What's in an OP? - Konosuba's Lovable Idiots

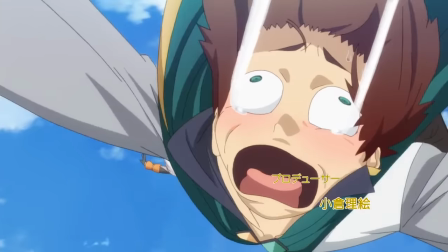731s
Looking at his face, we can see that Kazuma isn't taking it super well either,
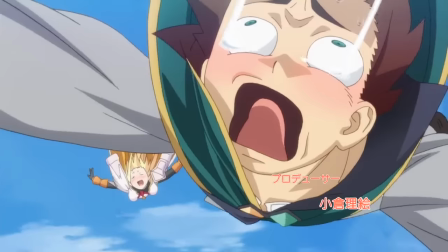735s
but at least he's making a bit of an effort to control his descent and not die, potentially.
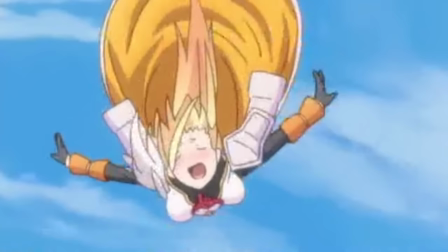741s
Darkness is having a metaphorical blast, of course, whereas Megumin has a literal one.
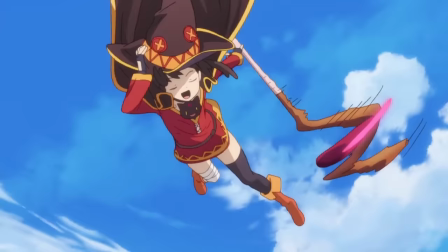746s
She's surprisingly calm and collected as she casts her signature explosion spell in Freefall,
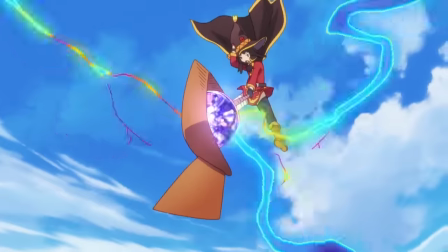752s
but then she's always been the most level-headed member of the group.
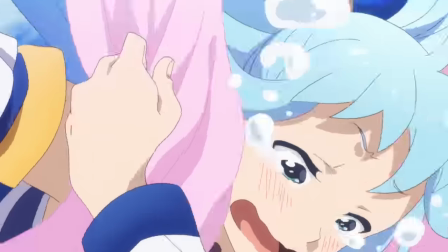756s
In a display of actual good science, Aqua uses her Reimants to catch the backdraft from the explosion,
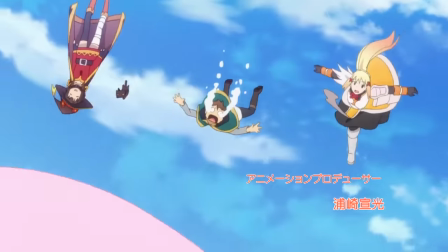762s
turning it into a hot air balloon to bring them all down gently.
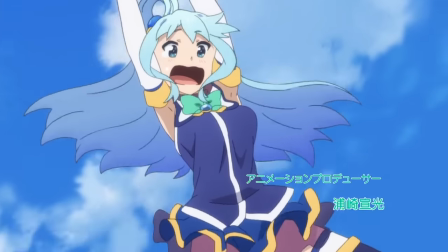766s
Even as she's blown directly above us, it's still not clear if she's wearing Pantsu or not.
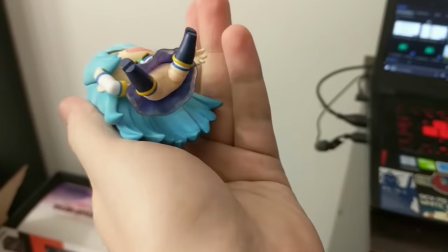772s
Perhaps we'll never know the answer to that mystery. The figurines haven't made it any clearer.
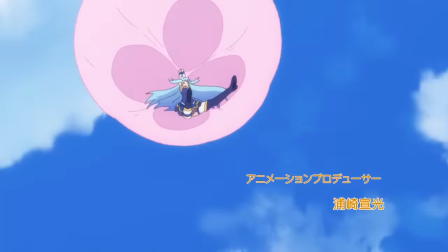777s
Right before she catches them, we see each character once more.
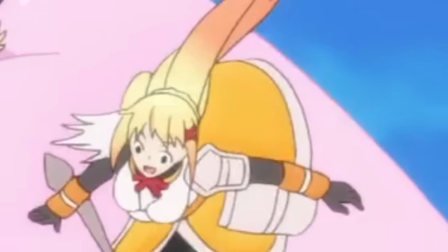781s
Darkness is falling with a confident enthusiasm, whereas Kazuma is sobbing uselessly.
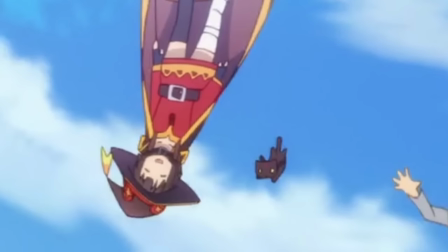786s
And having just used her explosion, Megumin is, of course, paralyzed.
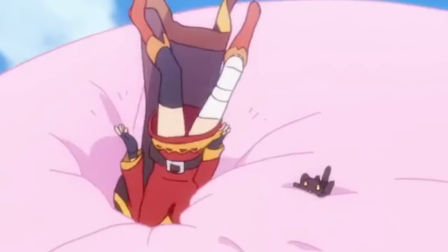790s
This is great attention to detail, and there's something downright hilarious about seeing her face plant into the balloon.
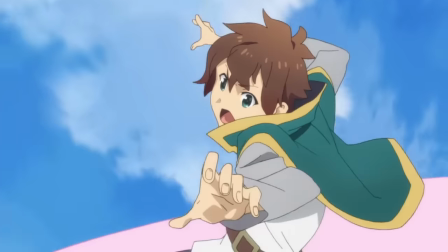797s
Now Kazuma gets his moment to shine, using steel to grab the golden apples from the tree.
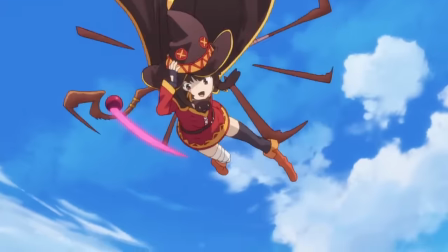802s
Another really strong point for this OP is that every character gets to show off their personality and a signature move,
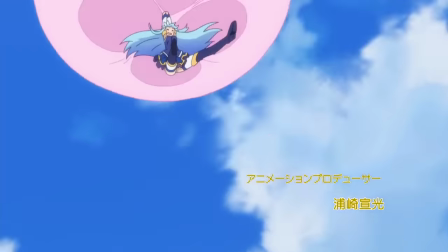809s
but this is brought about organically through a story instead of just shoehorned in. I like that a lot.
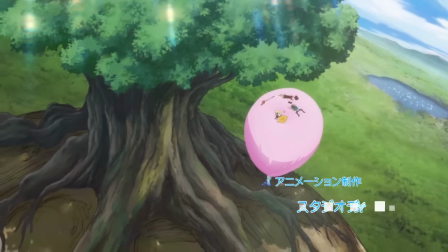814s
I also adore these two shots before Kazuma steals the apple, purely because they're so exceptionally well composed.
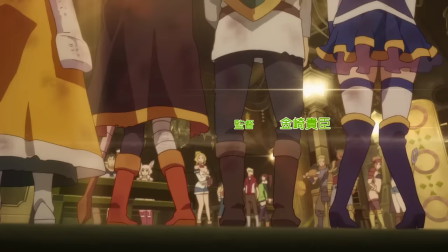822s
As Kazuma uses steel, we cut away to the party, returning to the guild as heroes, or at least as adventurers with enough gold to buy everyone a round of drinks.
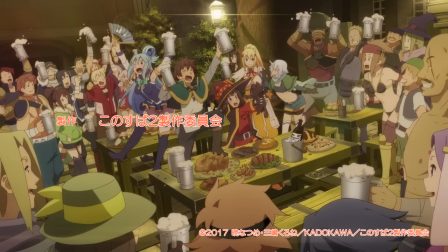831s
And I do mean everyone.
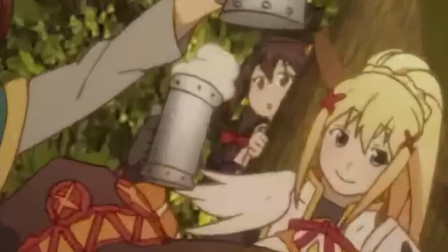833s
Of course, the receptionist is there, but so is Yunyun, hiding behind a pillar like the adorably awkward loser she is, and Wiz,
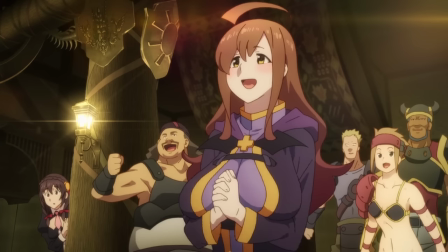840s
out in the open with a lovely jiggle to rival that of the receptionist.
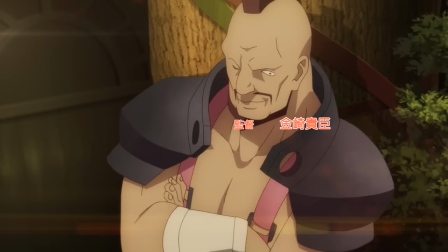844s
And of course all of the adventurers are here, including that one guy with the mohawk who shows up everywhere to cheer Kazuma on. Calling it now, this guy is secretly the demon king.
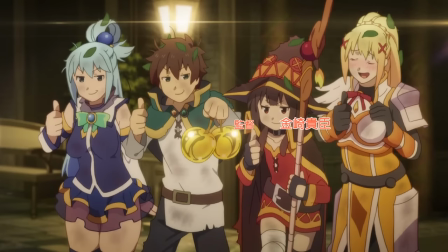854s
This final thumbs up with the golden apples nicely ties together those dumb dancing interludes with the rule of threes. These guys are beaten and bruised, but they've completed their quest and made it home in one piece. Their optimism was not unfounded. The conclusion to this sequence is straightforward,
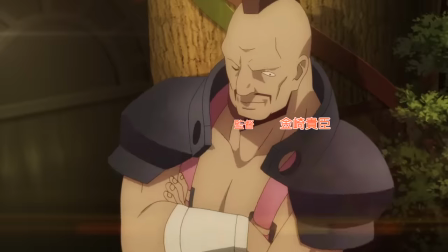873s
but again, I want to take a second to appreciate how lively and expressive the animations are, and how much attention is paid to the little details.
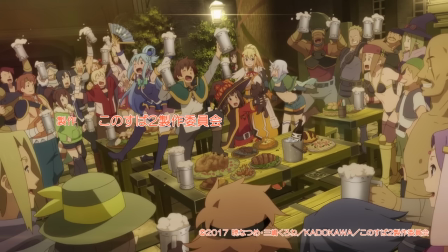881s
Like, every single adventurer in this hall has their own unique design, something that stands out as memorable about them. Nobody here looks like a generic NPC, which is important beyond creating a good sense of continuity between the shots.
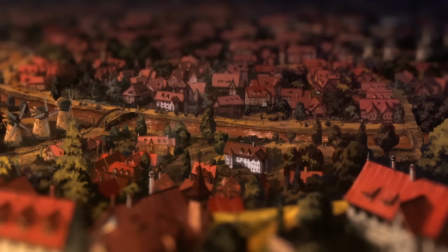896s
One of the underlying themes of Konosuba is that the world Kazuma finds himself in isn't so different from our own in important ways.
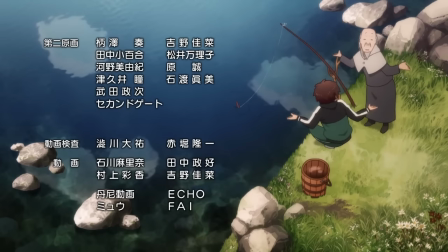905s
That means that life here can be mundane and a little bit of a struggle, but that also means that everyone around him is their own unique person.
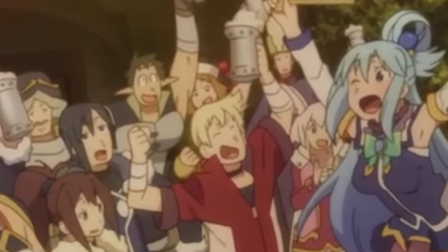913s
No one is just a face in the crowd.
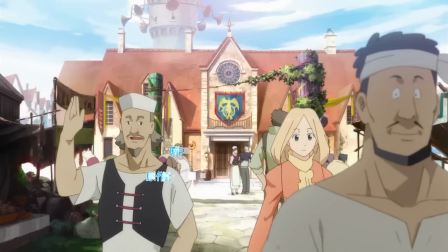916s
The animators don't just focus on these details to show off, they do so because it's important to making the world feel alive.
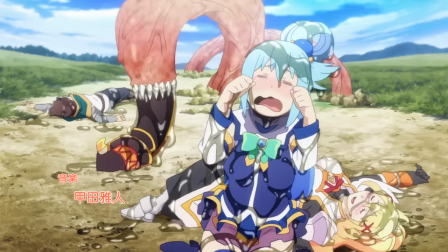923s
And over the course of this short story, Konosuba's world absolutely does feel like a living,
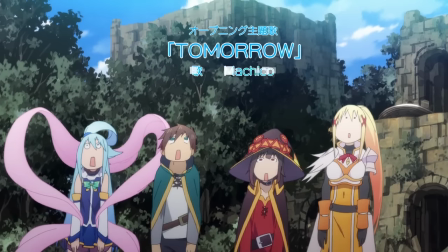929s
breathing place, even if that breathing is a bit labored from too much laughter.
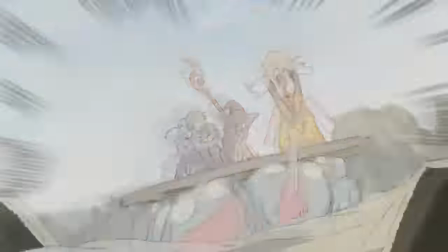933s
This is a wonderful, hilarious opening that reminds you exactly why the show that it's attached to is so wonderful as well,
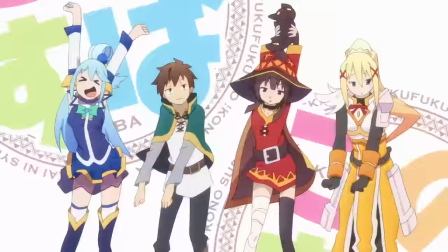941s
and it's the perfect start to the best comedy of the winter 2017 season.
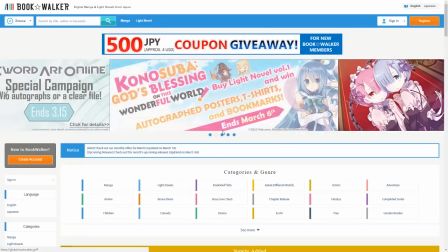947s
Konosuba is also a good book, though.
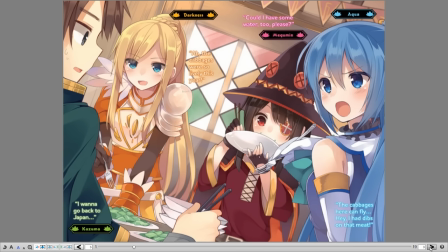950s
The director of the series famously decided to take it on after getting sucked in and reading the first two volumes in a single day.
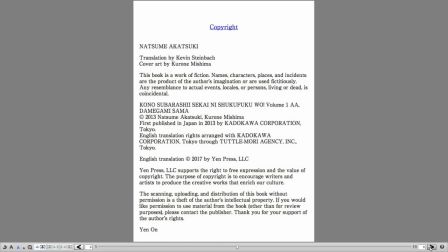958s
Remember, you can see what it's all about yourself for just a couple bucks by buying it from Bookwalker with the promo code MothersBasement.
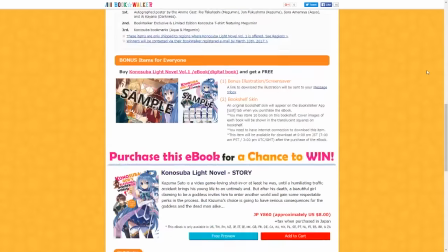966s
Be sure to act quick if you want to make that March 6th deadline for the poster contest. Or you can buy any number of light novel or manga ebooks instead.
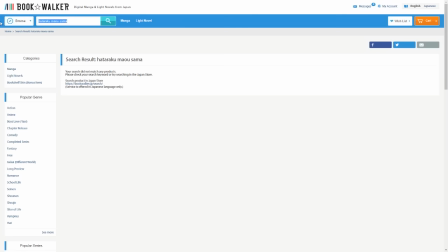975s
There's a ton of great stuff to choose from, with more being added all the time.